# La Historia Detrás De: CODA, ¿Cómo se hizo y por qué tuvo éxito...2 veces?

De hecho, la mayoría de locaciones fueron fáciles de encontrar, pues Sean había crecido en esta ciudad y visitó los lugares de su infancia.
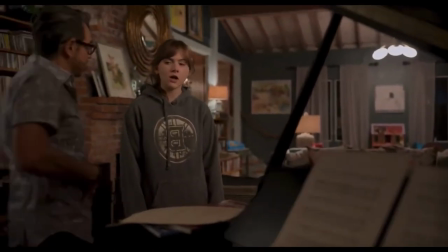La casa del señor B era de unos amigos de la familia de Sean, quienes con gusto aceptaron que se grabara ahí.
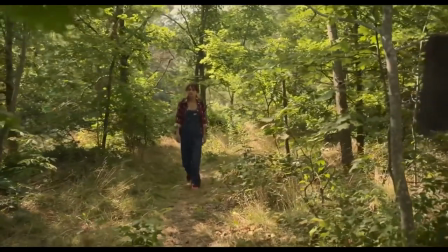La cantera de Rock Ports, en donde Ruby va a olvidarse de sus problemas,
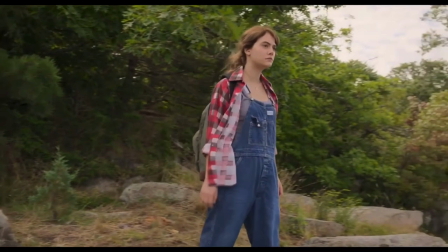había sido también el refugio de Sean a los 16 años, donde solía saltar de la cantidad más alto.
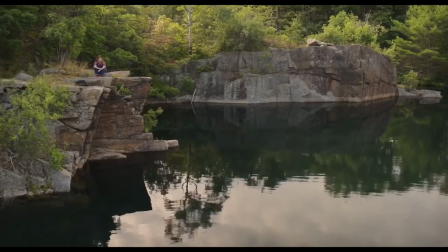Sean, al investigar la pesca con la asociación de pescadores, se hizo muy amiga de Paul Vitale,
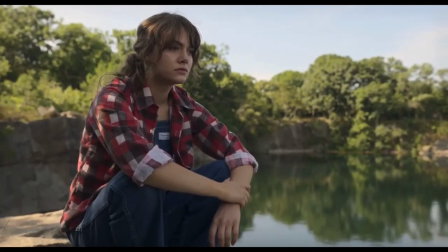uno de los pocos pescadores del área, pues cada día salían juntos al mar a las 4 de la madrugada.
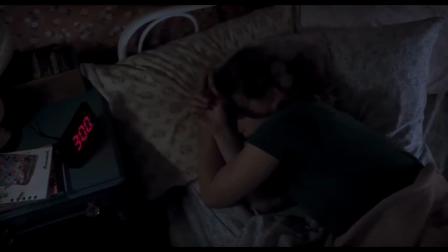Esta amistad creció de forma tan grande que Paul le prestó su barco como locación para grabar.
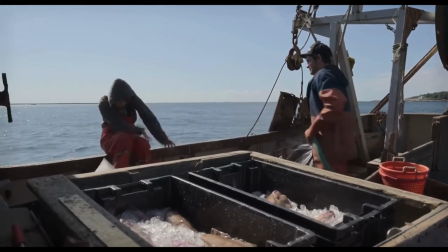Dicho bote es el bote que Frank maneja junto con toda su familia. La casa de la familia Rossi fue la colocación más difícil de hallar,
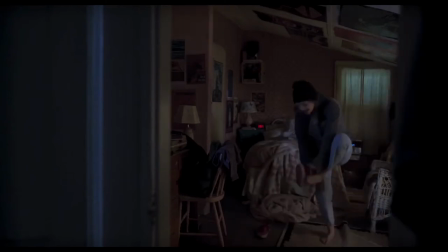hasta que en un viaje con los productores encontraron una casa ideal alejada y con el permiso de sus residentes la hicieron la locación principal.
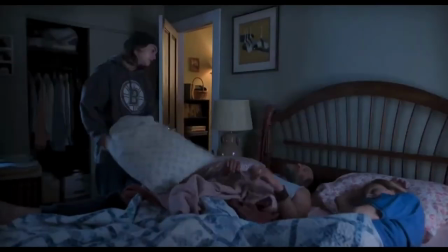Entre las curiosidades del rodaje, casi todas las canciones fueron grabadas en el set, lo que representó un gran reto para Emilia.
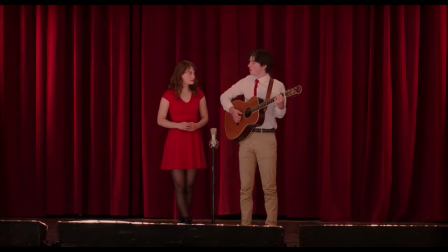Para la escena del recital, en donde Emilia hace un dueto con Ferdi Agualsh Pilo,
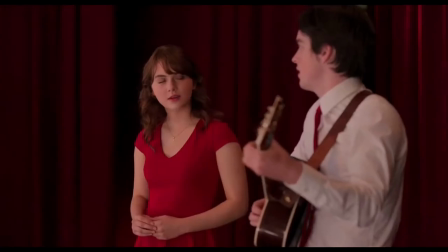Sean dijo que requirió muchas tomas, pues necesitaba que Emilia diera todo de sí para que la escena pudiera transmitir sin escucharla cantar necesariamente.
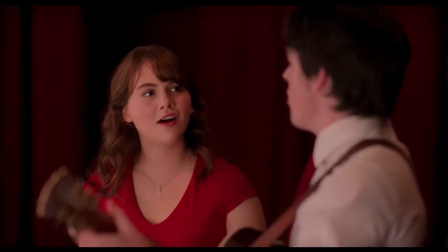Y con esta misma canción ocurrió algo curioso en la escena de la camioneta.
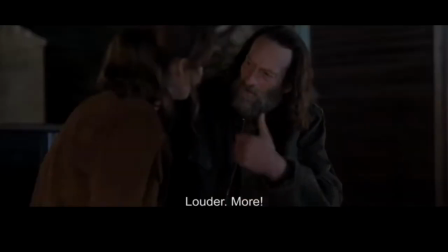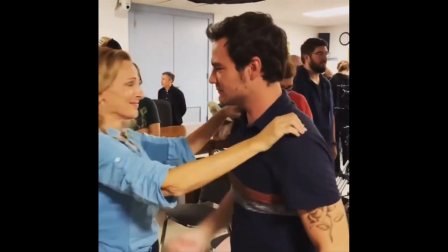el rodaje tomó únicamente ocho semanas culminando el 17 de octubre de 2019
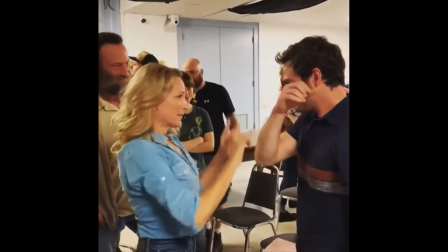para la edición de la película gerard brisson fue contratado gerard
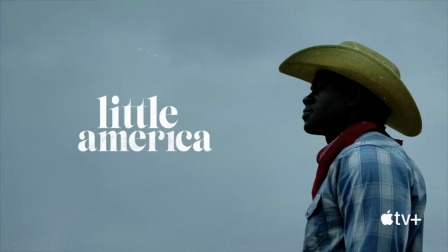conocía a sean gracias a la miniserie little america donde sean dirigió un episodio
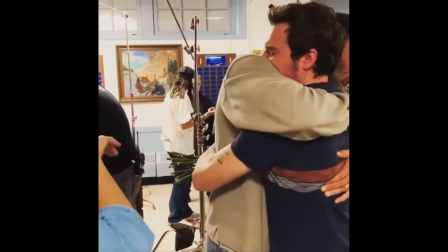el punto decisivo para darle al empleo a gerard fue que él había editado casi toda la
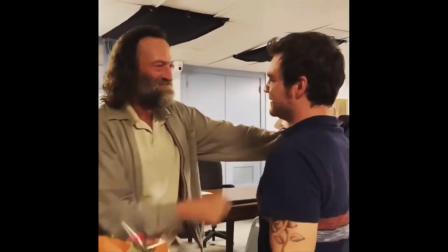primera temporada de This Close, serie cuyos creadores y escritores son personas sordas,
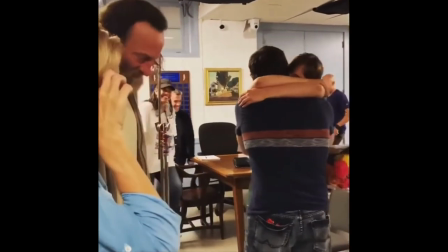por lo que Gero tiene un conocimiento básico sobre el lenguaje de señas y cómo es expresado a través de las manos y el rostro.
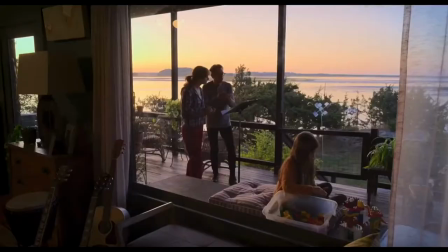La música en esta película juega un papel fundamental, pero supone un reto al tener tantas escenas con diálogo en lenguaje de señas. El compositor Mario Debris sabía este reto cuando lo contrataron en junio del 2019 para hacer la banda sonora. La solución que encontró fue usar muy poco score en el inicio e ir escalando hacia el final de la película para simbolizar el crecimiento gradual de la relación entre Ruby y la música, utilizando siempre una instrumentación minimalista. Al terminar el rodaje, Sean se juntó con Marius para escribir una canción que sirviera como epílogo para la historia de Ruby y que la misma Emilia Jones pudiera cantar.
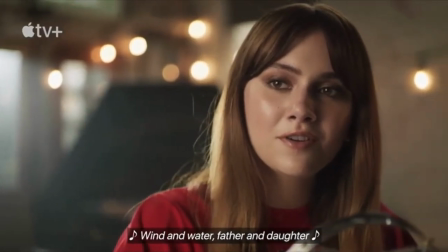Esta canción terminó siendo Beyond the Shore, que simboliza cómo la familia siempre va a estar contigo a pesar de la distancia, la cual se puede escuchar en los créditos.
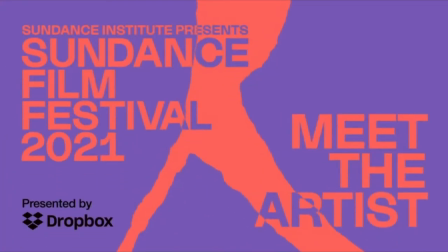Ya terminada, Koda pudo estrenarse el 28 de enero de 2021 en la competencia de drama estadounidense del festival de Sundance, y dos días después Apple TV Plus la adquirió por 25 millones de dólares,
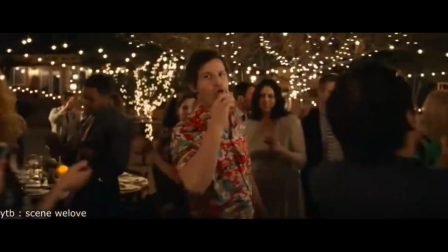la compra más grande que se ha realizado en toda la historia de Sundance, superando a Palm Springs, que fue comprada por 22 millones. De vuelta en el festival, arrasó con todos los premios, llevándose el premio del jurado, de la audiencia, a mejor dirección, a mejor guión y a mejor ensamble de actuaciones. Fue estrenada internacionalmente el 13 de agosto, con un estreno simultáneo tanto en Apple TV Plus como en cines,
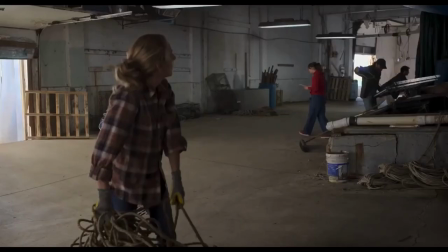donde se estima que recaudó 2 millones de dólares en taquilla, siendo México responsable de la mitad de esa recaudación,
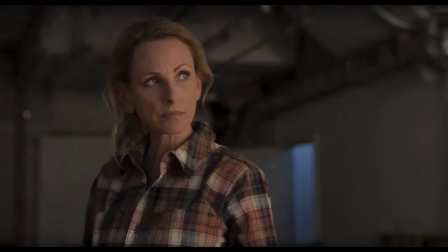principalmente por la imagen de Eugenio Derbez.